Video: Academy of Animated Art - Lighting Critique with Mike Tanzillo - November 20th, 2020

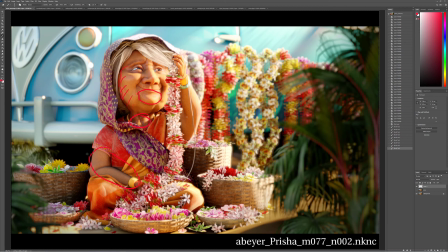want it to match this value even though it's not quite in the key light i think the tone um i'm sorry the hue can be a little bit more uh matched into that and then i'm
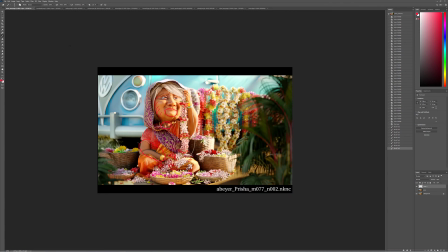wondering to take a step back from this i'm wondering if in these fill values if there wasn't like a little bit more because like again you got this super bright thing here um i'm wondering if they wouldn't be served to be a slight bit warmer
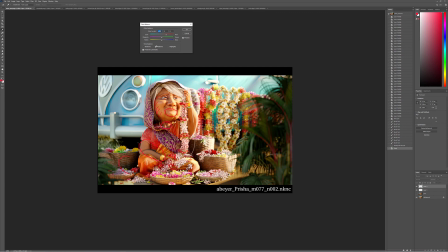hold on sorry i didn't quite copy that right there
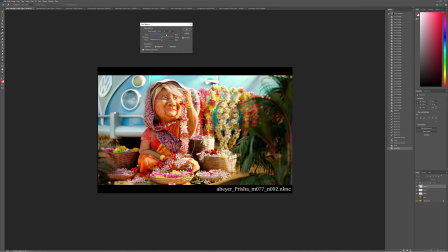we go there we go all right so like something more like this versus just like the pure blue because it would just like just kind of tie it into this bright spot underneath it so in a couple of these regions just get just like again if it's if you're not getting it in
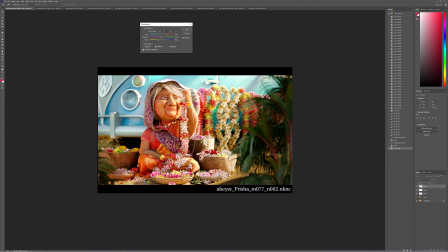your core renderer, just put like an area light down there just to push a little bit more of that warm bounce light in there. And then I dings, again, super minor, but just flip those over to the other side. They'd be more in here, like to match the key light coming down. But everything else is looking pretty good.
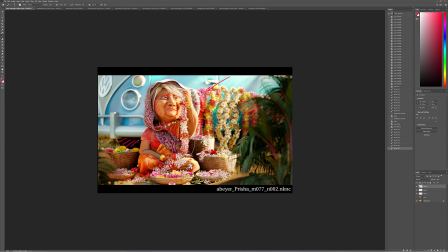And then maybe, maybe, maybe, maybe just get a little more value up underneath that truck. Just like a touch. All right, well, I think that is all for today. If you guys have any questions at all, let me know. But I hope you all have a wonderful weekend. I can't believe we're getting towards the end of November. It's insane.
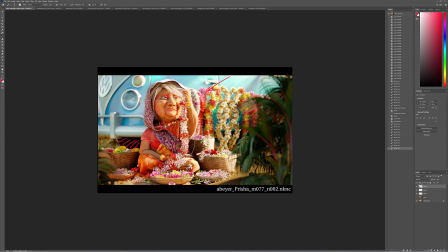I hope all of you that are in the States and celebrating Thanksgiving are getting your food ordered because I am pumped for it. It's just going to be me, my wife, and my two kids. But I'm going ahead and making a 12-pound turkey because it's just what I do. All right. I hope you guys have a wonderful weekend. Happy lighting, everybody.